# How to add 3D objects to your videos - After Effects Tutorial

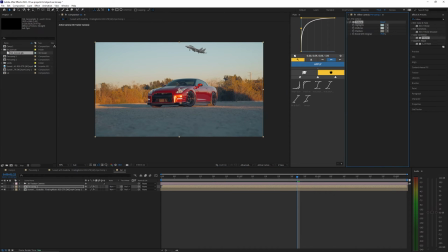So now you can see the before and after. It's pretty subtle, but kind of just blends in with the sky a little bit more. You can also apply brightness and contrast, maybe brighten it up a little bit. And then I'm also going to add some contrast because this footage is pretty contrasty.
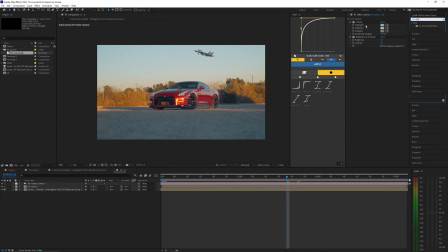So I think that just makes it pop a little bit more. Lastly, I'm going to add force motion blur just so we actually have some motion blur on this jet here. And I'm going to keep the shutter angle at 180. Now, obviously, in real life this jet would probably be going a lot faster but for this video I'm just kind of
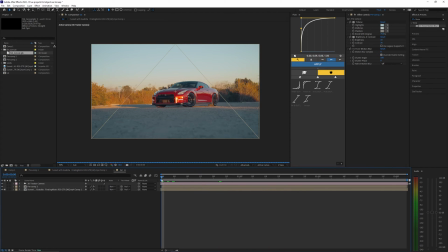exaggerating it and kind of making a slur so you can actually see the whole entire animation so it's not like a second long but it's already looking super good but lastly I'm going to go ahead and add like a reflection on the windshield here you can also add like shadows to your footage but there's already like a
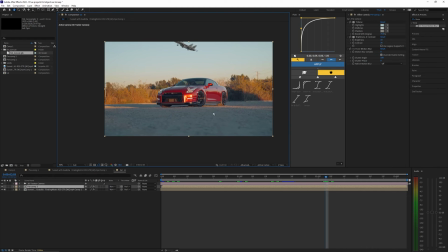huge shadow going across the ground here so that would kind of look a little off so I'm just going to go ahead and add a reflection to the windshield here now it's pretty simple to do. You just want to select your original footage with the car here.
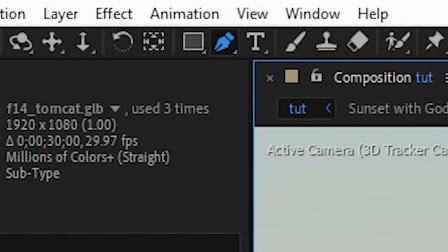And let's go ahead and create a mask around the windshield. So just using the pen tool, you just want to create kind of an outline around the windshield here.
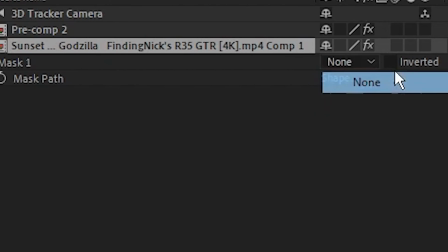And then I'm going to go into the mask by hitting M and bring this to none. And then right click the mask and hit track mask.
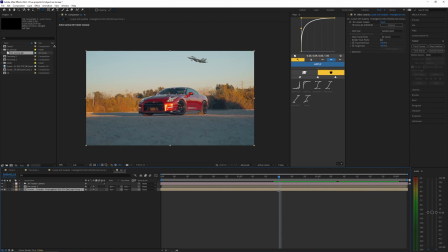And let's just go ahead and analyze this forward. Now let's just go ahead and duplicate our mask. So let's hit control D. And on the bottom, we can just delete this mask because we won't be using it. Now on this one, let's go back to the mask and bring it to subtract. And we can also feather the mask out a bit. So let's bring it to like 10%. Now for the jet here, let's go ahead and duplicate that as well.
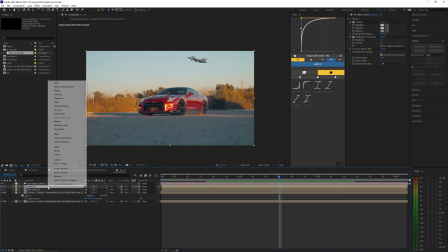Hit in control D. I'll rename it to like reflection. And let's right click the layer and then click transform and flip vertical.
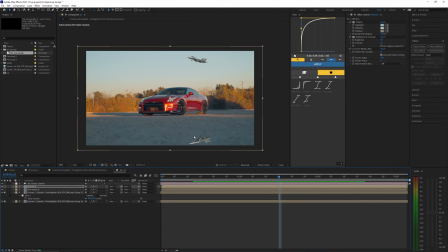Now I'm just going to scale it up to like 110% and then move it over to that windshield right there.
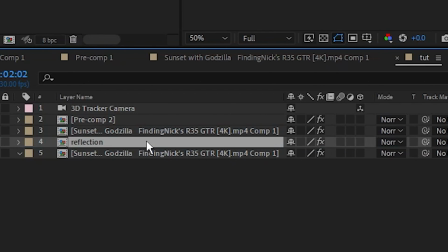And then you just want to make sure that the reflection is underneath that mask that we just created. Now, as you can see, you get a reflection through the windshield here.
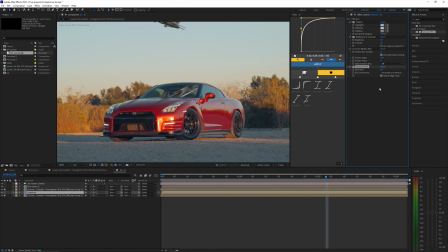Let's go ahead and add some Gaussian blur to this and let's change this to like 20% here. And also in the opacity, let's bring this down to like 60, maybe even less like 50.
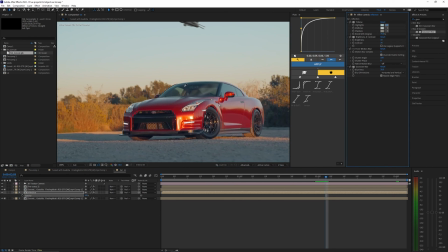And then if you want, you can also match the colors to this windshield here using that tritone that we had earlier just by kind of adjusting the highlights, the midtones and also the shadows just so the color kind of matches with the windshield here.
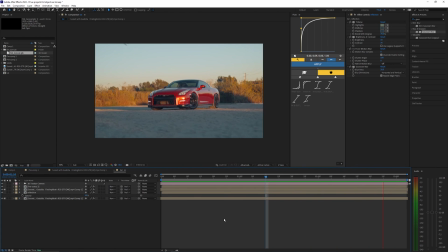So now we get a pretty subtle reflection in the windshield. And there we go. That's pretty much how you create this effect. And once again, like I said in the intro, this doesn't have to be just like the jet. You can use pretty much any type of object you want, which is super cool. But hopefully you guys found this tutorial helpful. And if you did, then make sure to drop a like and subscribe to my channel. And I'll see you guys on the next one. Peace out.